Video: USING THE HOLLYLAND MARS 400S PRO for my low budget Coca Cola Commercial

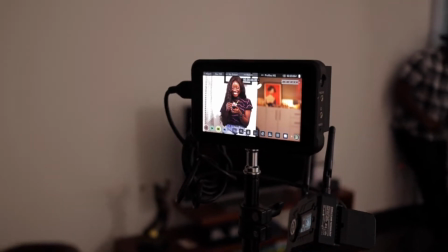That laughter was nice. Action.
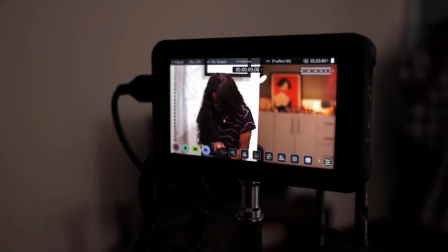Why is she smiling at the Coke like that? Yeah, that's it. Same frame like this?
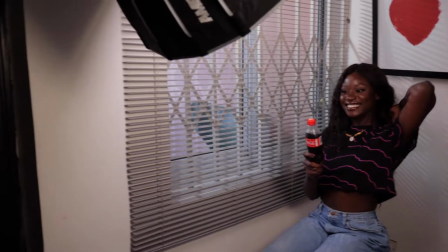Yes. Can you go even tighter? Okay. Yeah, cool.
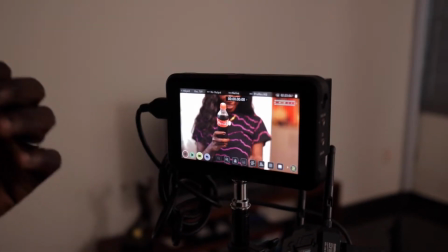Yeah, so what you did right now, so just giggle, laugh, look at the bottle. Let's do that.
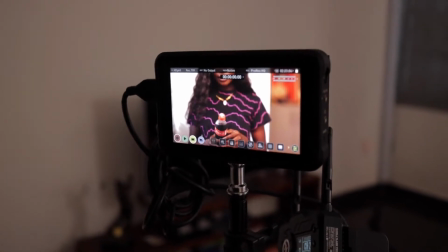3. Can your hands go a little bit higher, or should we pad you so you go higher? Because now your right hand is looking darker.
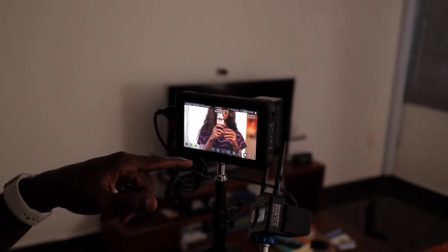Yeah. Should we pad her up so she goes up a little bit?
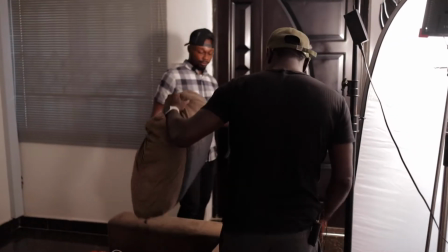Upwards, because for this shot. Yeah, I think this is good.
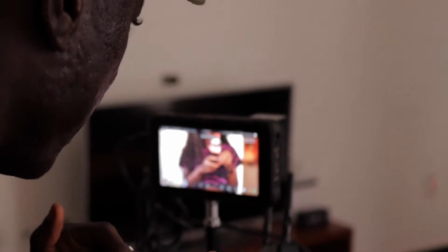So just bring the bottle a little bit lower, Yes.
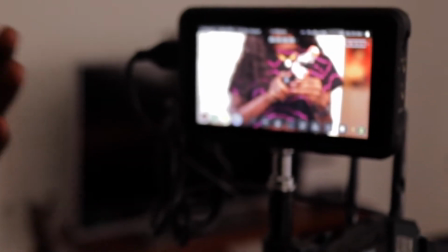Even though your face is not showing, we still want you to look at the bottle. Okay, all right, cool.
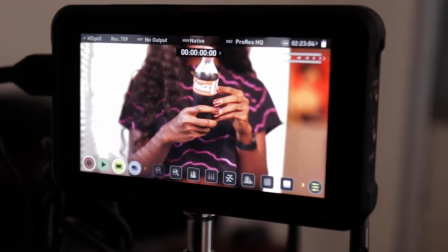And also smile. And Ellie, can you just pan up a little bit?
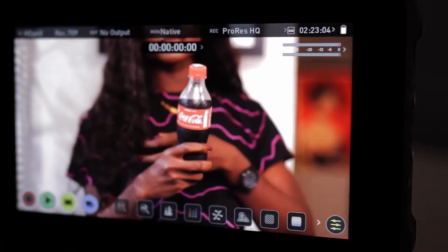Yeah, so at least we can see her lips. Yeah. No, so pan up, yeah, perfect, right there.
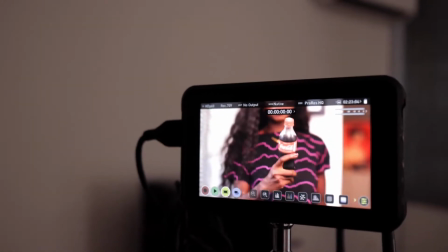Let's do one more. Unusual. Yeah, 3. Bring the bottle a little bit lower.
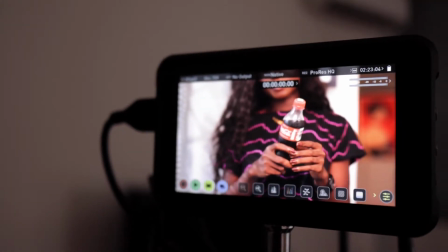Yes. And rotate the bottle no, the other way. Rotate it right there.
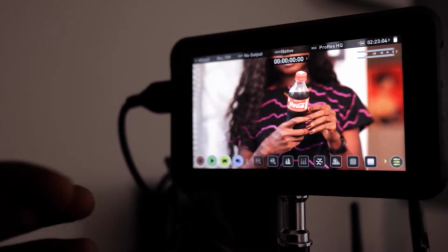So keep it that way. So hold it in a more comfortable way, but perfect.
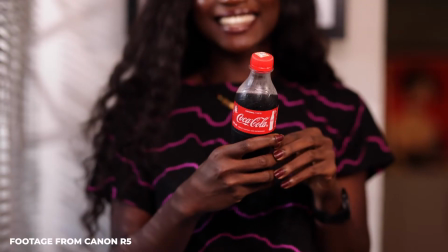Okay. Yes. So 3, 2, 1, action. We want the smiles.
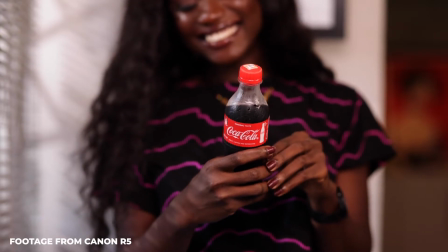Perfect. Look at the bottle. Awesome. Yeah, right there. To be honest,
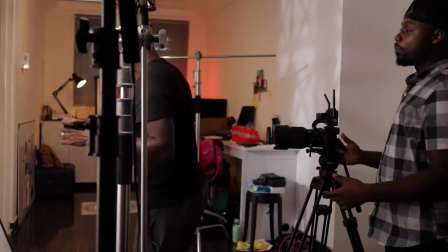using the Hollyland Mars 400S Pro video transmission system on this production really made me feel like a very important person.
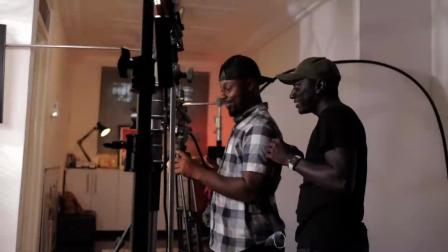And you know, I was just relaxing behind the Atomos, making sure that the shots were looking exactly as I wanted.
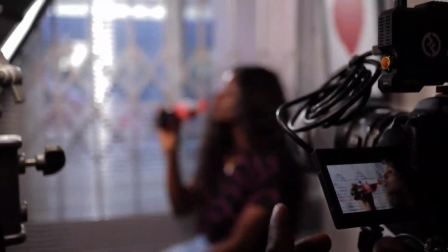This was not a very technical shoot. We were just basically having fun.
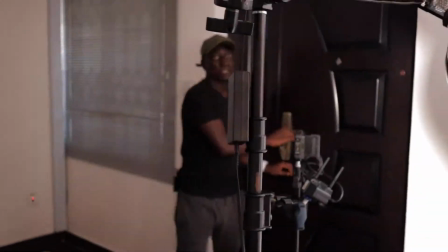So even though he was filming with the Canon R5, we did not even shoot in log where we'll come back and post-process.
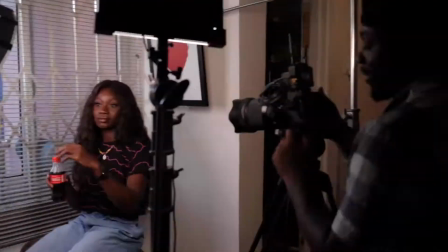We just decided to shoot in 1080p, 60 frames, and also just shoot using the regular picture profile.
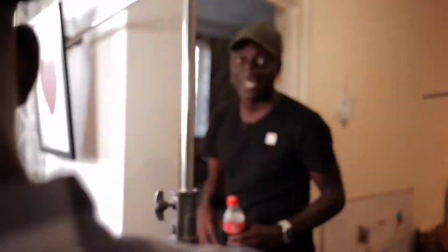We did not shoot in log, and we were just basically just having fun,
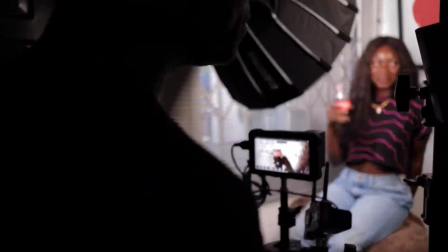experimenting with lighting and just capturing different frames and seeing if we can come up with a very nice looking video.
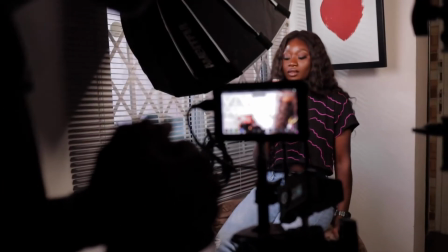3, 2, 1, action. Gulp it. Yes.
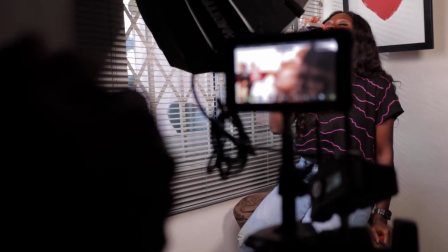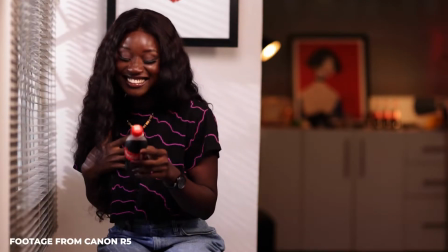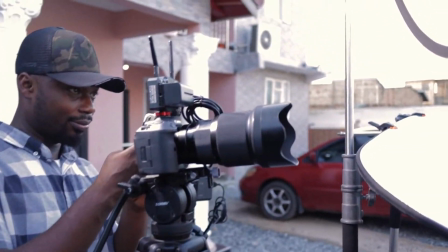So guys, right now we are outside and we're like, this is another scene that we're supposed to be filming, right?
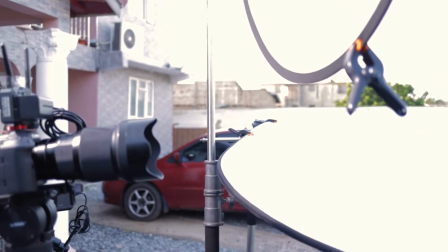So let me just walk you through what we are doing.
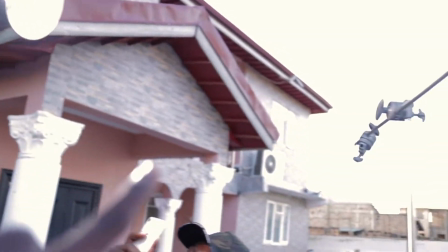So we have our main light, which is the Aperture 300D, and going through the screen, lighting up our subject.
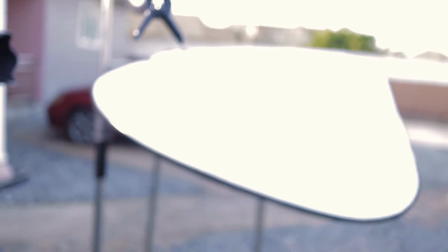And then we have this reflector right here, which is looking all white in the video currently, but it's supposed to just bounce some light back.
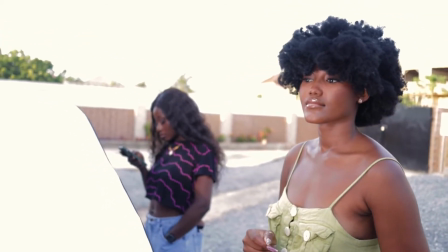And that's the reason is because we're doing like a tighter shot this time. We don't want to see so much going on.
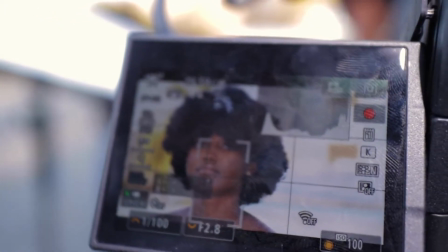So if I just come to the back of the camera, you can see that this is what we're working with.
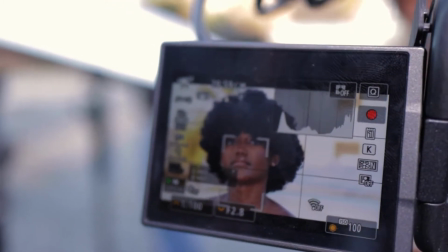So this is the frame that we're working with.
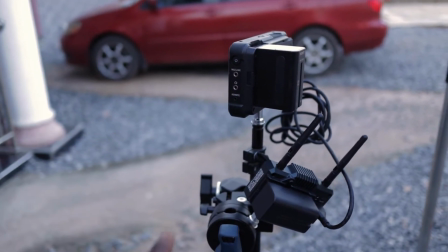I still have my rig here so that I can see exactly what's happening with this monitor off to the side, and I don't have to interrupt my videographer as he's shooting.
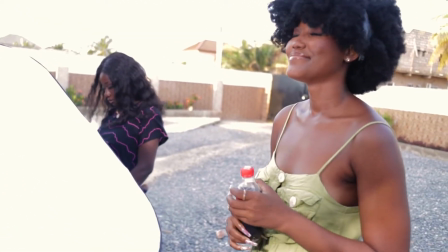So this is what we're doing. She's just going to be smiling, holding the Coke, and yeah, that's the scene for this outdoor shot.
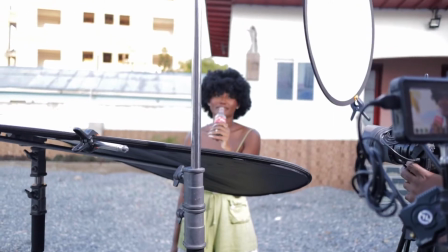3, 2, 1, and action.
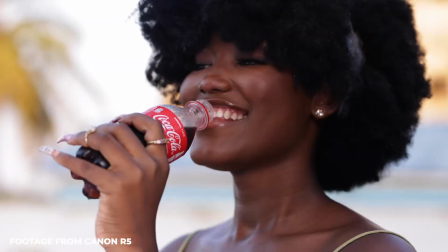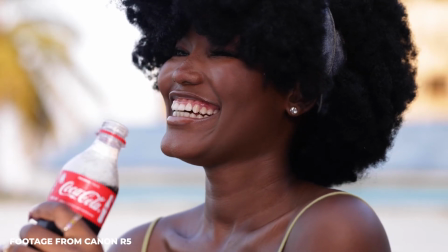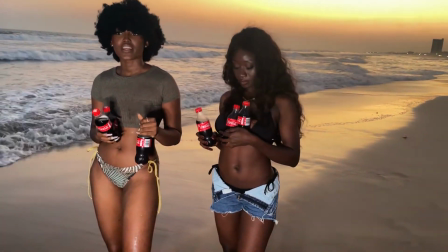Alright, so for our last set, unfortunately, I do not have like a behind the scenes because we didn't have a lot of people on set helping us.
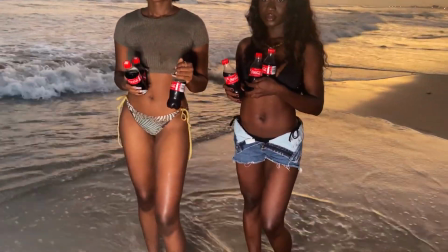It was just me and the models and also my friend Ellie.
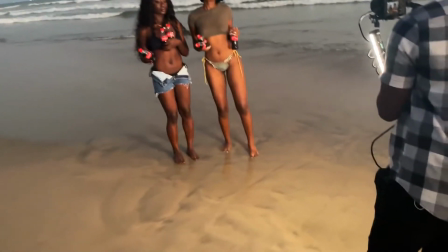So for these last scenes, it was in the evening and we just decided to go to the beach, give the girls a couple of Coke bottles to hold, and then just run along the beach,
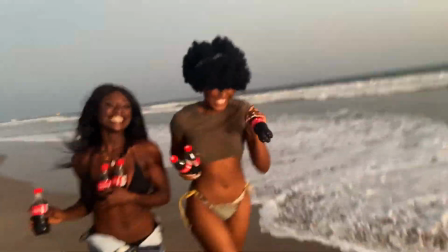you know, basically just have fun, like just 2 girls at the beach having fun, enjoying their Coke, that kind of thing.